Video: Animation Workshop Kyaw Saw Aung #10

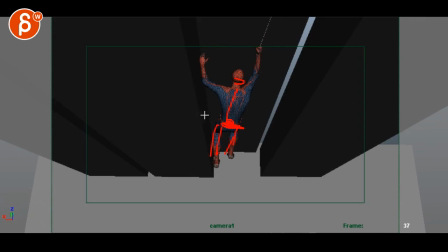4:15 There's no drag in the legs, there's no change. Where maybe at this point that arm was back here and then moves a lot faster to then hold on to this. So it just doesn't feel like it's just this one piece of wood that rotates. Once you get to here,
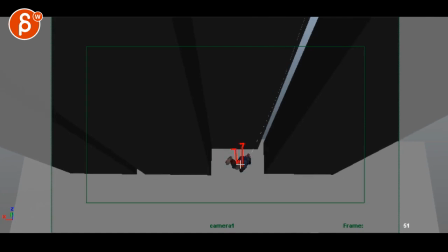4:32 again, you can probably bring in the legs a bit higher for a bigger swing, and it gives you a bigger silhouette and bigger pose change.
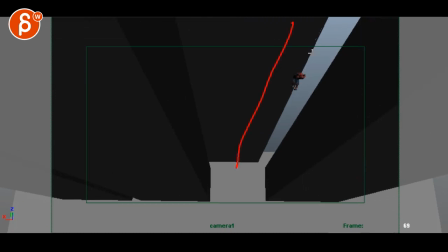4:41 And I guess the end is okay. I would just take that building and move it over here, so we have a clean silhouette of the character, not right here in the middle. Kind of a somewhat tangent, but just kind of weird overlap.
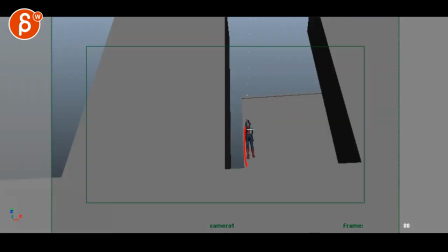4:54 Same thing here, this just feels too straight and static for such a long time. If there's anything you can do to... He you might still have a slight twist in it, one leg might be out, there's something where you want to push those poses, but just give this a bit more an interesting silhouette to around here-ish.
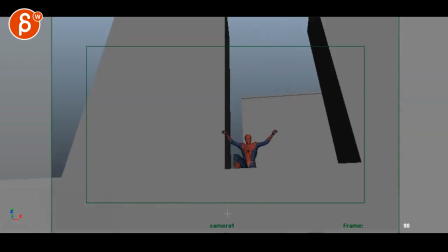5:12 That's okay. I'm still confused. Wait, you're saying, so that edge is here. It's still confusing because these are the same colors. He suddenly disappears. I would just cheat this and take this down so we can see the ground, so we can see him till the end.
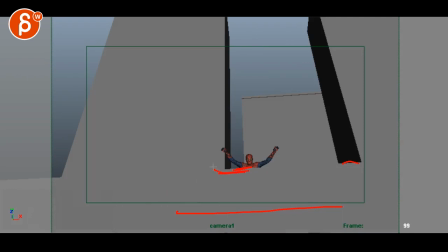5:28 It's just a weird cutoff, especially with this cutoff here in the hand right in front of there and this being the same color. You know, maybe if there's different textures and focus, I don't know, but I personally would take it out so we can see the whole thing.
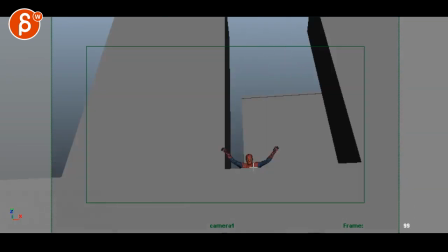5:42 Was it so short when it comes out? I think it would help to see the last pose so it connects with this cut here.
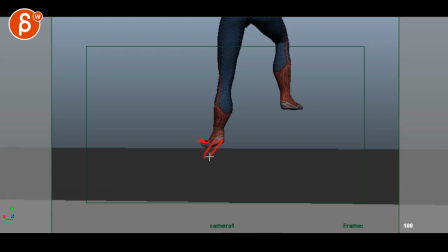5:51 And I will bring that foot down and not roll the feet up, the toes. Because you wouldn't really land like this.
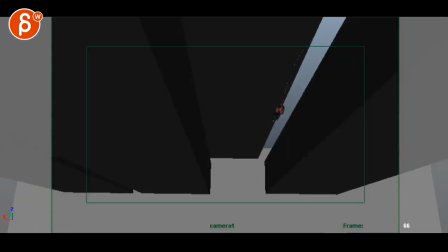5:57 You pretty more land toe first. Ba-bong.
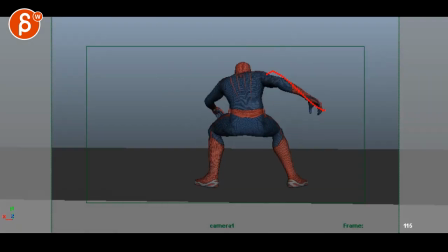6:02 And then this still feels too stiff. I think you have a bit more downwards move, I think. But you can go harder, go lower. The wrist can kind of snap down a bit. That screen left arm feels better.
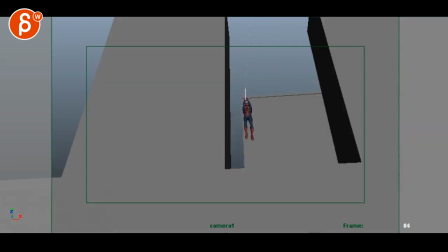6:21 Same thing here. I won't go heel first. It feels slightly strange. But you just need more impact in that.
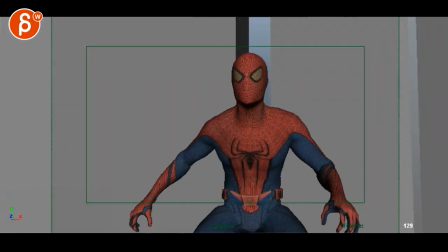6:29 So it feels like a lot of the notes from last time still apply. This still feels a bit fast. This section, and then how quickly you lock in if you want to make this photo real, feels a bit too stiff through there. I think you want to overshoot a bit more in your root. And then ease into that overshoot and come back a bit more and have a bit more twist in the body.
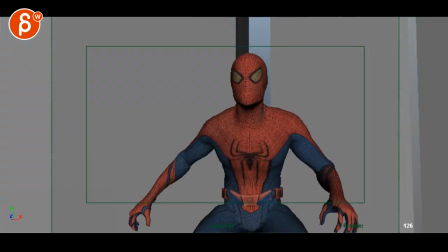6:54 It just feels like it locks a bit too much. And then through this you can have potential change in the fingers, finger poses. Same thing here, I will probably bring in that thumb or bring it out a bit more to something where it doesn't feel like the index and the thumb are the same.
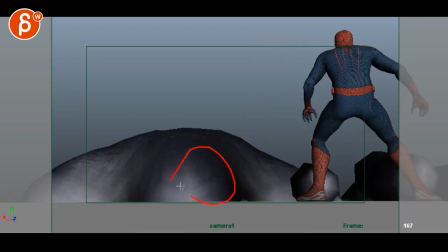7:15 And then here, you know, there's so much movement here. I don't think you're going to be distracted by Spider-Man doing something.
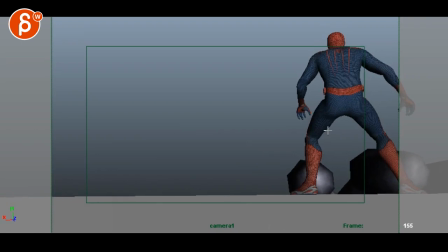7:21 So I would watch out. Hey, it's a bit close here, but you can have a little bit of a move here, like a sidestep and adjustment. Arms can go a bit higher. The fingers can tense up into fists, something where he gets a bit more battle ready.
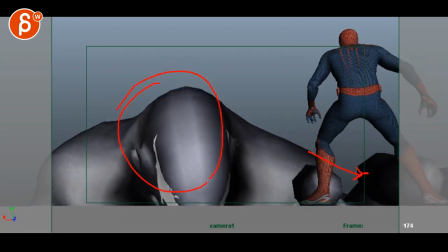7:34 Or he takes a step back because he didn't expect this to be this big. There's a couple of things you can do.
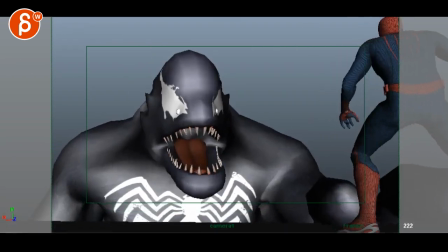7:39 But right now there's a weird drift in the wrist going up there. You can see that when you scrub.
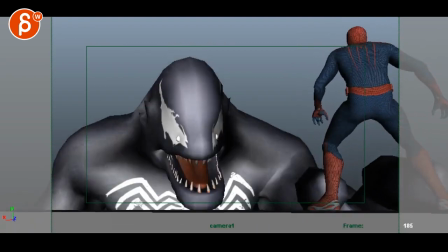7:45 Definitely add some business. You know, even in like small adjustments, I don't think I'm going to take away from this massive thing here.
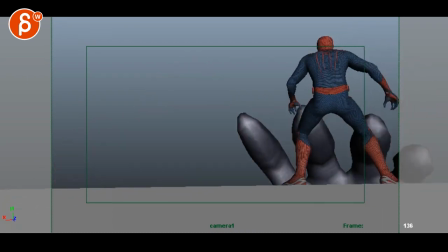7:52 Speaking of which, that's a bit, it's going to be a bit fast. Let's see.
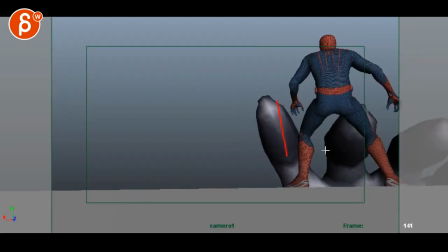8:01 Yeah, I guess I would slow this down a little bit more. Those fingers, it's a big, big, big object.
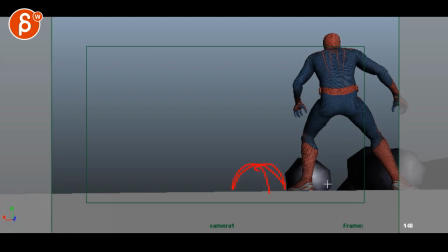8:06 And it would be cool. It's going to be very staged, but if that finger would be here, then the middle finger would be here, and I guess here you can start overlapping. So it's a bit of a nicer silhouette. Just that blob in front of the leg.
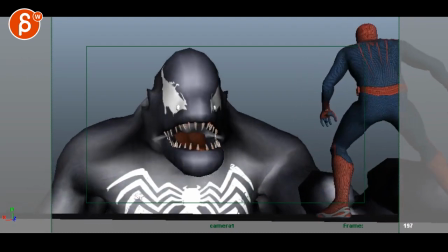8:20 I would kind of switch that over a bit more.